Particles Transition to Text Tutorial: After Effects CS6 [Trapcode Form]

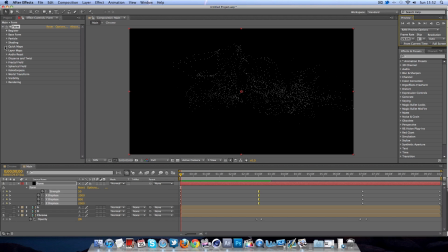[10:07]
transition text and one thing I like to do is if I go to particle and I'm going gonna keyframe the size okay so when it goes over here when everything goes to zero I'm gonna keyframe the size to two but at the start
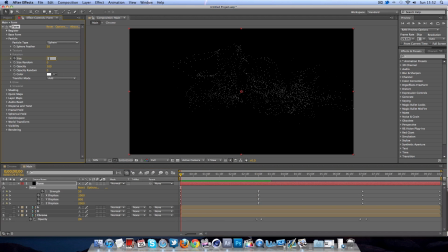[10:23]
I'm gonna add a key frame for ten like so so as you can see the particles are a lot bigger here and they kind of gradually get smaller to form with the actual text like so I'm going to create a similar thing at the end for example the size there is
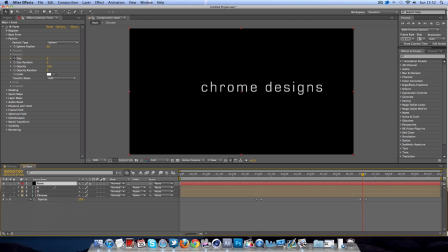[10:42]
going to be and that will click you again like so so the size will come up and we simply keyframe this size here and then go to the end as well and then add 10 it'll create a similar thing just for the end so the particles generally get bigger as they explode or
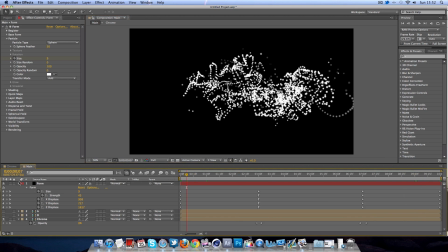[11:01]
form out so that's looking good okay so that's looking good as
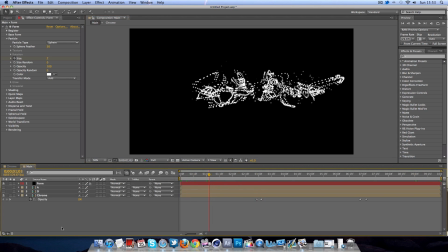[11:05]
I just said so we're going to go ahead and work on a background now we'll simply go file new or make a new solid yeah same kind of 1920 by
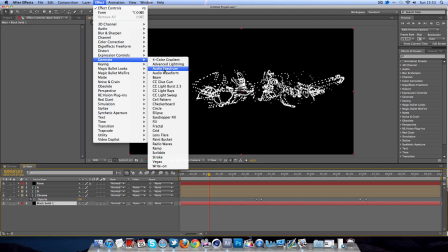[11:15]
1080 and go ahead and just click a generate I'm gonna generate a ramp
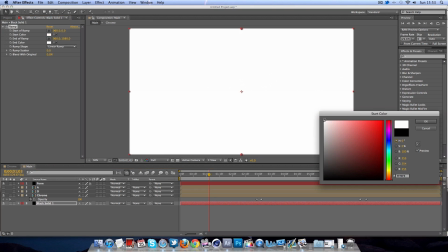[11:20]
now getting these right colors is coming quite hard I'm
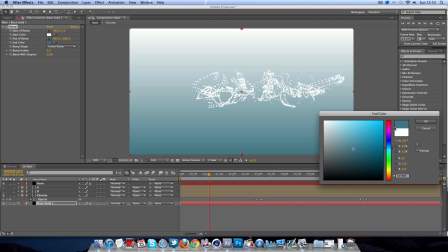[11:26]
gonna go for kind of bluey whitey kind of color in my I think that suits it quite well okay now I want it to be more In fact, we're going to change it to a radial, like so. So if you have a look here, that's a lot better than the black anyway.
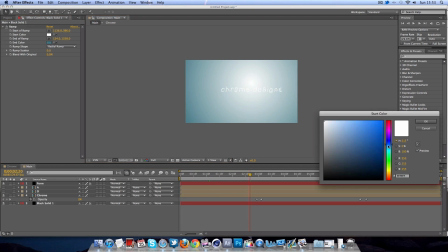[11:43]
Obviously, the white's a little bit too bright because this text, you want it to be able to be quite comfortably red. So that's looking good. Okay, maybe make this color just a little bit darker, just to create more contrast around the outside. There we go. And, you know, that's looking pretty good so far. now one other thing I like to do is add a motion blur to this form so to do this we're going to simply click on the motion blur picking these little circles over here and then adding it on to the actual form layer now
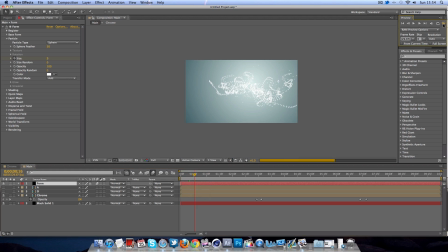[12:14]
I would show you if I created a RAM preview would take a long time but when you actually do this you'll notice that it makes it look a lot more fluid and adds kind of a more elegant kind of feel to it so that's looking okay but still you know the particles are a bit full-on that's one way I like to get around this is on this particle thing up here I'm going to change the opacity random to a hundred
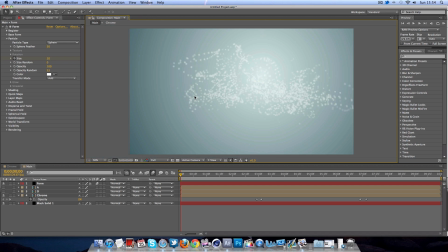[12:37]
so that basically means there's more random in the opacity system we'll have 10 opacity 10% opacity some of a hundred some love zero so like 50 so it really varies it up I really like this kind of look I think it looks really sleek and so you can see here just for these green shots is looking coming together quite well but if you want to look in my preview it had a shadow so we're gonna
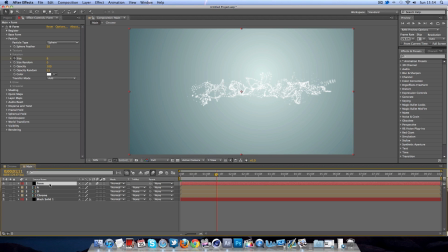[12:57]
creating a shadow now this is really really simple but it creates a really nice look so I'm going to simply highlight the form and
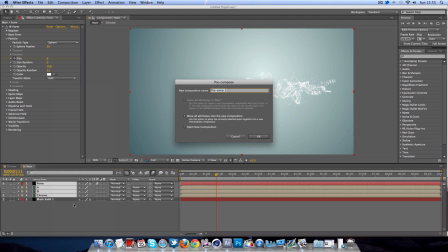[13:05]
these three layers and we're going to go right click and we're going to go precompose and I'm going to call this if I'm going to leave it at that
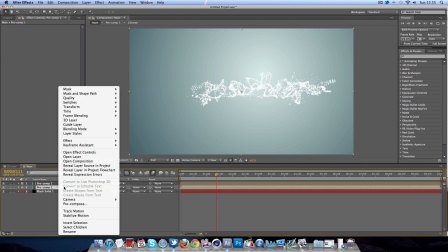[13:12]
I'm going to click OK and I'm going to duplicate it and the one that we duplicate we're going to call I'm
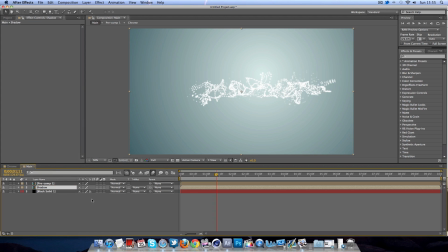[13:20]
going to rename this I'm going to rename this shadow make sure it's the one underneath so now we need to make sure a 3d layer is on this layer we're gonna simply rotate it so go down here and transform and we're gonna alter the X rotation to that I'm gonna make it
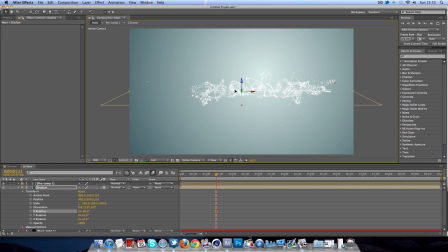[13:38]
minus 80 like so and obviously we're gonna drag it down because it is a shadow and it's down here so if we walk if we kind of scrub through here I'm gonna change it from forward to a little bit lower just so it's easily viewed for you guys we've got a nice shadow formating and as you can see there
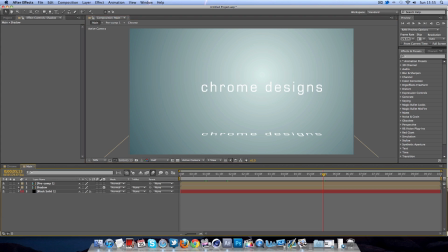[13:56]
obviously that's not a real-life shadow we're going to alter this so it makes it look like it's more subtle so we're gonna go and I'm
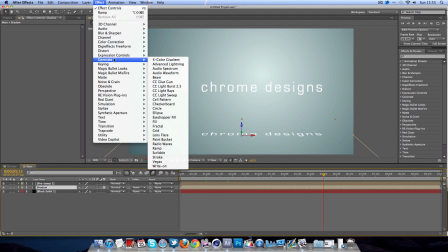[14:03]
gonna go to effect I'm gonna go to I'm gonna generate fill we'll add a fill to the layer and
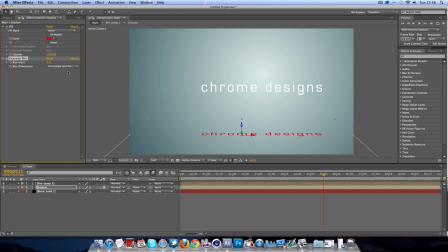[14:11]
we're simply gonna go to blur and sharpen and a Gaussian blur like so So I feel we're going to make a nice grey colour, like so. I'm going to change these, and we'll increase the blur as well.
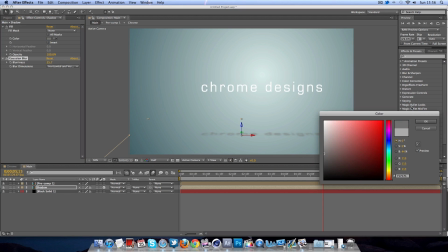[14:24]
That grey is a little bit too light. It needs to be able to be stood out. So this blurriness is okay. I'll add it to about 27. I think that gives a good kind of contrast. Maybe just a little bit lighter, like so.
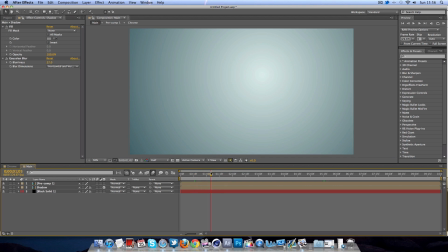[14:39]
And there we have it. You can see a nice shadow coming in here. and that really makes for more kind of 3d studio look which really adds to the whole thing I feel one other thing in this pre comp one we're going to rename this when I rename this title and we'll go to effect
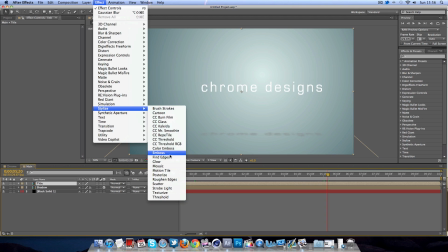[14:57]
and I'm going to add a stylize and glow now it's kind
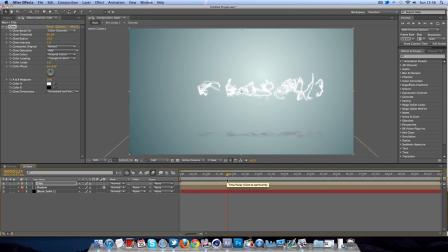[15:02]
of just just generally what it does it does what it says on the tin and it's going to kind of glow around I quite like this look carpet again it makes it a lot more elegant so if we increase the intensity here you can see that it looks quite nice on the text and everything so it makes it as more of a shine going on especially
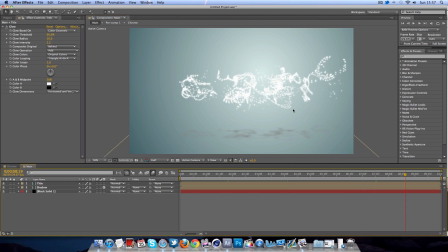[15:21]
even when you go to the end as well like so and there we literally have it we've got most of the stuff going on here and the tide tool everything is looking pretty much in place you know there's other little things you can add for example I had a little text underneath that revealed that is simply just text
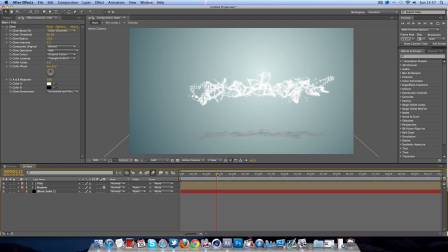[15:40]
with opacity change and everything I added a little shine on the text now that came across just by using a few of these effects up here and that's all depends on you so you
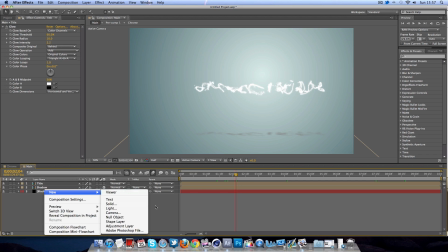[15:52]
can create whatever you want there's other little things you can add in fact one more thing maybe before I do go if I make a new solid okay
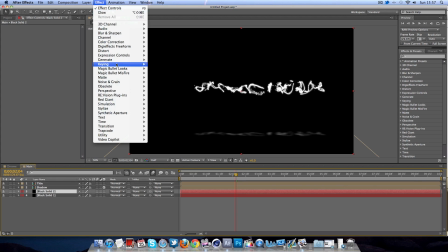[15:59]
and I'm just gonna drag this below the shadow I'm gonna go to effect generate and I'm gonna generate
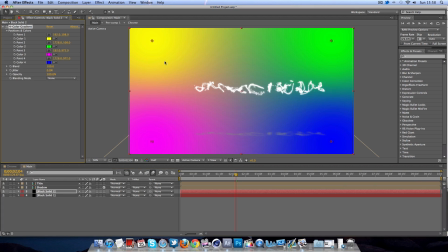[16:06]
Now this is a quick one, I kind of like to create a nice light kind of thing instead of actually using the light itself. This gives a good effect.
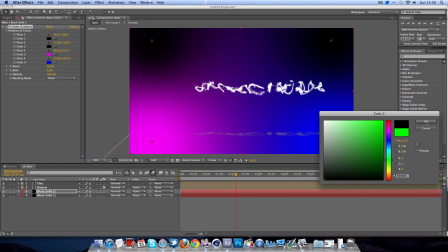[16:11]
So I'm going to change all these colors to black apart from one, apart from the pink one bottom left. And I'm going to change this color to a nice orange color like so.
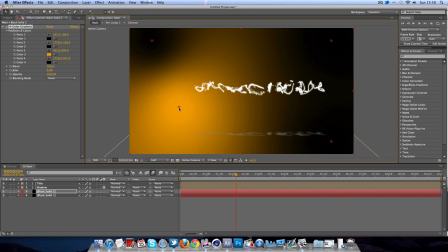[16:23]
That's looking good. I'm going to move it over more into the center over here. Now obviously this looks pretty cool and it kind of goes against what we've just completely done.
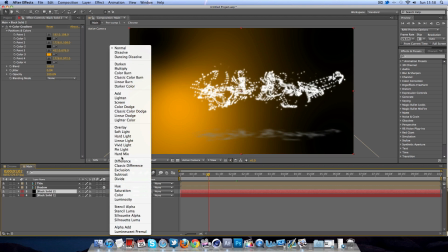[16:31]
so we're going to get rid of the black so we're doing this going to change the blending mode to
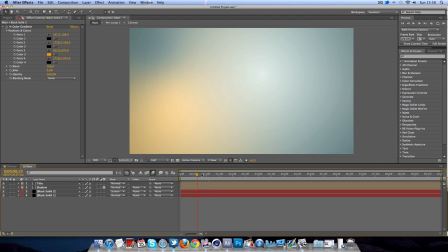[16:37]
screen and this will basically get rid of the black so we've just got the orange light now when there's added in obviously you can change all of these to whatever you want you can move one over you can make one red if you wanted to you could
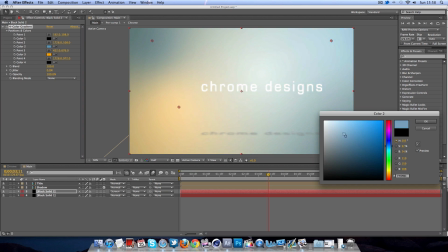[16:49]
make one any color you want if I've got a bit more blue in there really adds for a nice feel I like anyway
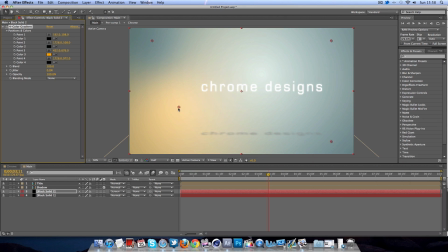[16:56]
I think it looks quite good but we're gonna leave this one to black and you know you can move it over however you want really whatever kind of floats your boat whatever you think looks quite good you know you can lower the opacity as well to about 75%
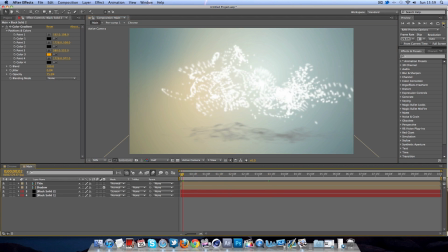[17:10]
if it's too strong but that's creating a nice kind of effect so I quickly create a nice RAM preview maybe hopefully I'll wait for it to go and to the text actually forms maybe looking at just a bit there maybe the shadow is a bit too dark in my eyes but I really
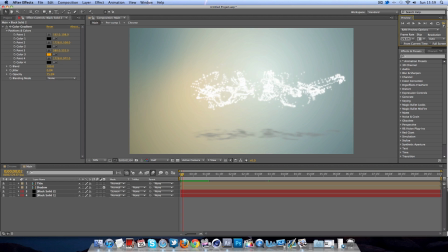[17:28]
like the colors going on in the background. Anyway, I hope you guys have learned something from this anyway so far. You can use this, loads of intros, most things, anything, this kind of effect can be applied. Anything that reveals, it's generally just a transition, like a custom transition. So most things just with text coming in, you know, this could be involved.
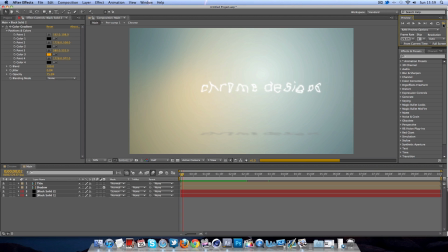[17:47]
It could, again, like I said, a whole intro, a whole promotional video, anything like that, because it does look really professional, especially when it's done right in the keyframes. I got into perfect synchronization so it looks completely fluent.
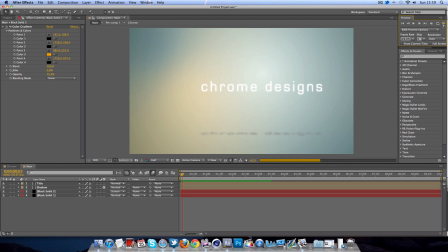[18:01]
It looks really professional, kind of like a proper low studio finish. So the text is actually formed now, so we're going to go ahead and have a look at this. I think that looks really good. I'm really liking this effect. I think that keyframe looks quite good.